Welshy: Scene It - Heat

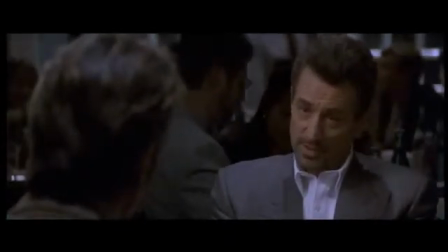[4:13] You do what you do best, trying to stop guys like me.
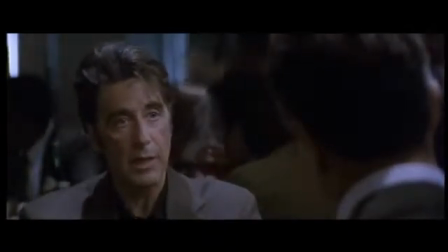[4:15]
Both characters are now fully acknowledging their relationship in cop and criminal, but both are expressing in their own way the respect they have for each other.
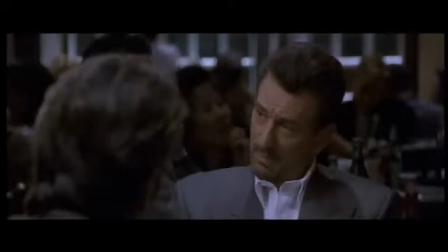[4:23]
With the ice starting to thaw, Hannah opens up about his home life, and McCauley basically gives his mantra on how he lives his life and is able to stay one step ahead of everyone else.
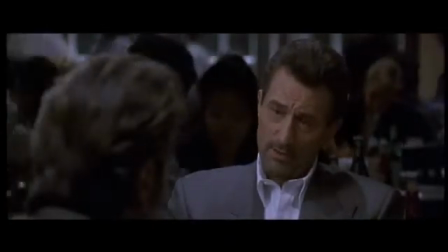[4:32] Don't let yourself get attached to anything you are not willing to walk out on in 30 seconds flat if you feel the heat around the corner.
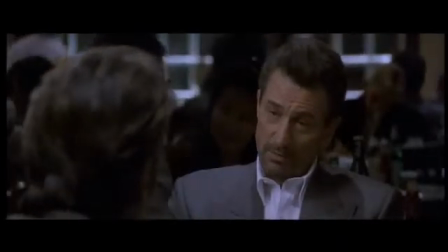[4:38]
Now this is a good example of Hannah's interrogation skills, and his intent to get inside the head of McCauley and find out how he works.
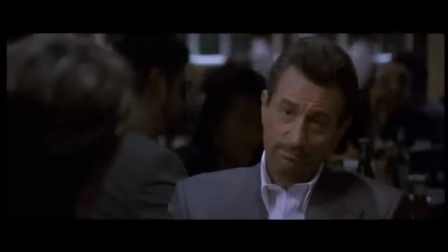[4:44]
In sitting down to drink a coffee, he knows he's not going to change his mind, change the way he works, or change the way he lives his life.
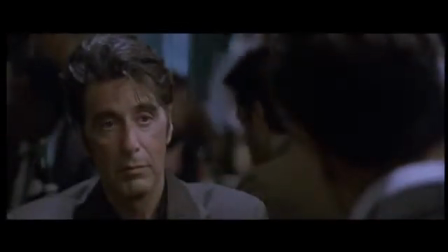[4:50]
But by engaging him in a conversation like this, he's been able to see how McCauley lives his life, and that he actually has someone in his life.
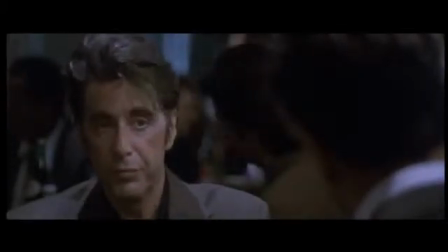[4:56] So then if you spot me coming around that corner, you're just gonna walk out on this woman?
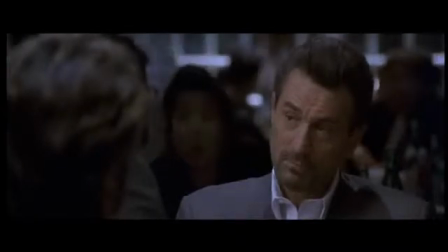[5:03] Not say goodbye? That's the discipline.
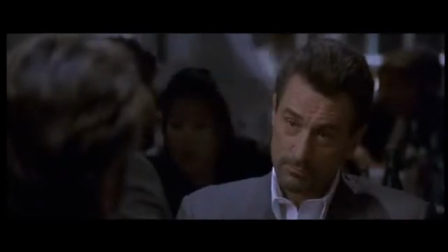[5:06]
All this information has come forward without him actually asking for it, but this is information Hannah can use in the future if need be.
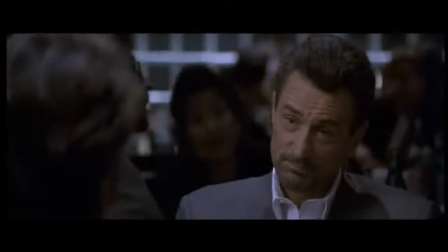[5:13]
The ice is further thawed as both characters admit they can't see themselves living their lives any other way, and both admit neither would want to either, which brings about the first smile they share together.
I don't know how to do anything else.
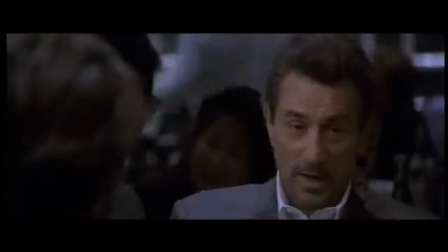[5:24] Neither do I. I don't much want to either.
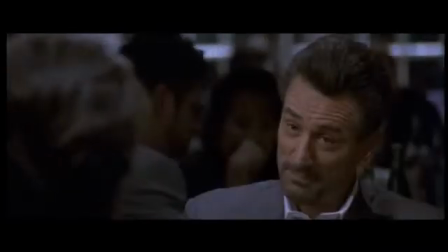[5:31]
Neither do I. The more comfortable these men get with each other, the more their guard drops, the closer the camera moves in.
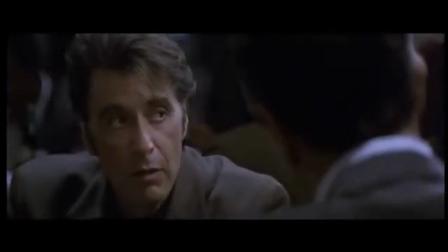[5:38]
Although, there is never an actual visual zoom,
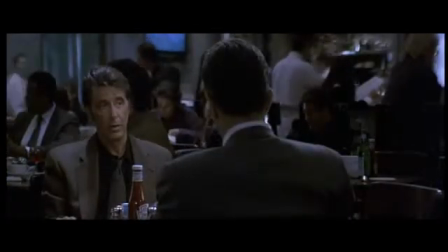[5:41]
and you only really notice it when you go back and re-watch the scene and note where the camera starts to where it sits when the scene finishes.
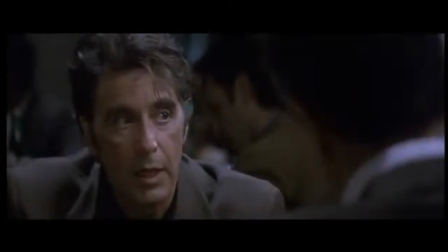[5:48]
The conversation reaches its apex when both characters share a recurring dream the other has,
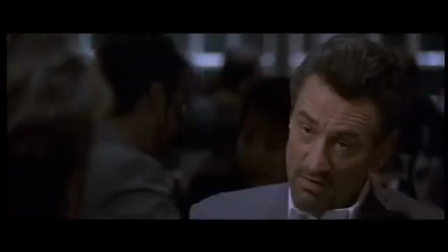[5:53]
which is an overlay on how each character effectively sees his life, and is something neither of them have shared with their friends and family in the film,
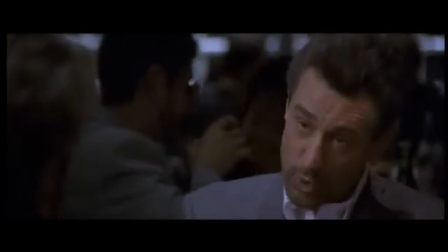[6:00]
just showing how relaxed and how much they can identify with each other now. The scene comes to its conclusion with Hannah and Macaulay both essentially laying out their final plays,
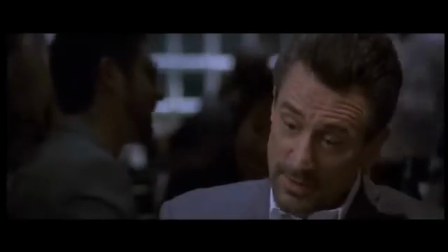[6:09]
as Hannah assures Macaulay he will not hesitate to put him down should the moment present itself, and Macaulay promises the same should Hannah stand between him and a getaway.
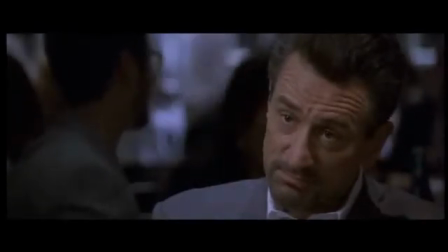[6:17]
In the hands of lesser actors, this small exchange could be played as each character threatening the other, but the dialogue, the delivery, the location,
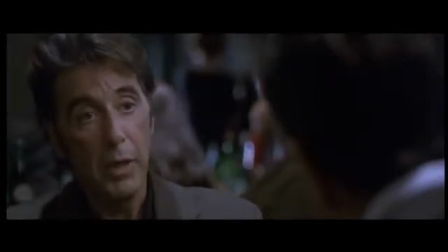[6:25]
and the obvious respect Hannah and Macaulay have for each other just helps reassure that these
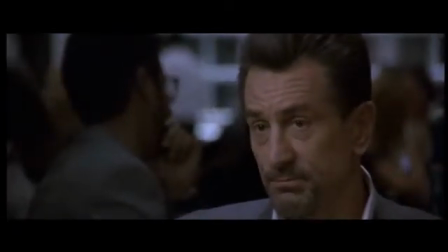[6:30]
are two professionals making each other a promise that they ideally would rather not
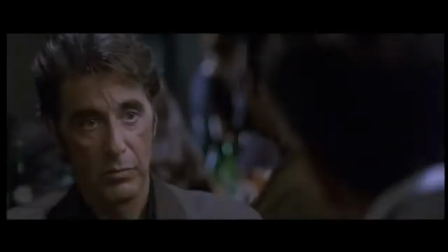[6:34]
follow through on. But at the same time, they're acknowledging what they do, their faith in what they do, as well as the respect they have for each other.
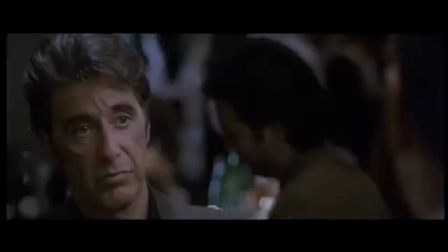[6:42]
With the intent known and having finally met face to face, both of them share a smile, and the scene concludes.
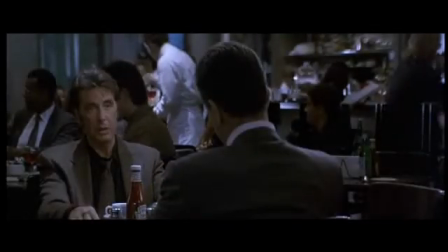[6:47]
The scene is wonderful in how underplayed it is.
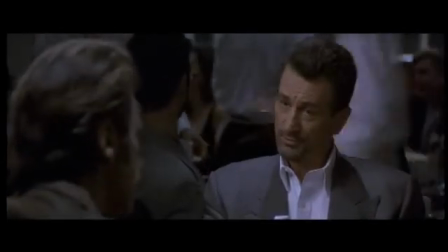[6:49]
Watch their eyes, always off center until they actually address each other, always probing for a weakness until the conversation nears its climax,
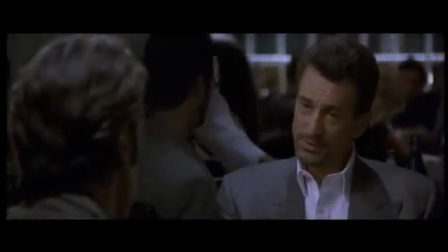[6:56]
at which point both men are giving each other their full attention and respect. The script is tight, and De Niro and Pacino never fall into caricature.
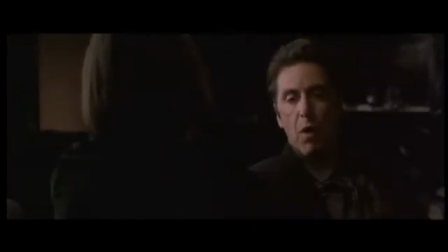[7:05]
Both men are portrayed as human beings with flaws and weakness on both sides, and the scene is effective because how the film builds up this meeting.
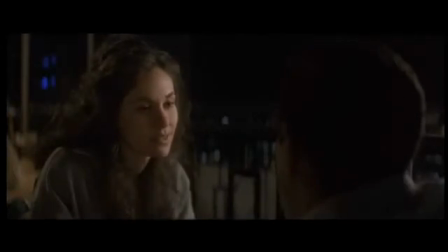[7:13]
The film plays it smart and keeps both actors separate for over an hour and 20 minutes.
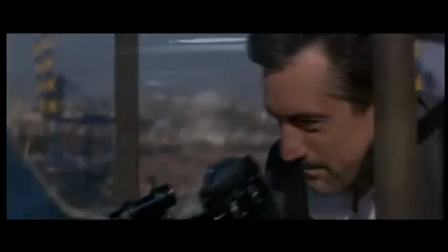[7:17]
Sometimes they appear in the same scene together, but they're never face to face, and when they finally come together, the meeting of these two movie icons is shown in the most simplest of ways,
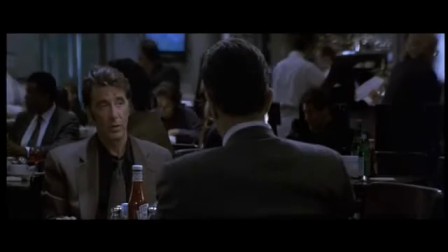[7:26]
over a cup of coffee, starting off at a distance, and slowly becoming closer and more intimate.
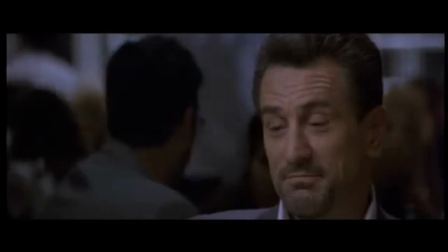[7:31]
It's 6 minutes long, but I don't know of anybody who has watched this scene and has not been totally sucked in by the time the scene ends.
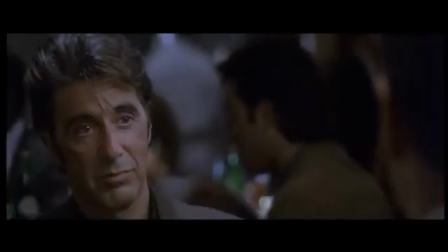[7:37]
And that's it from me, and that's it for another episode of Seen It.
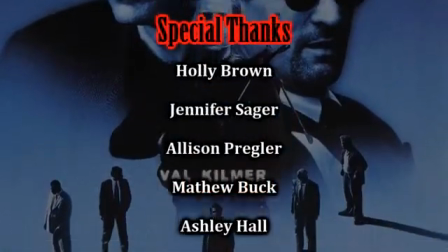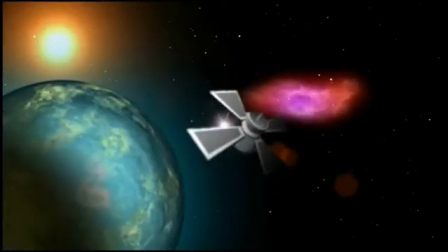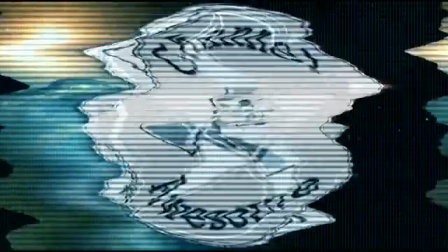[7:52] Nobody cares.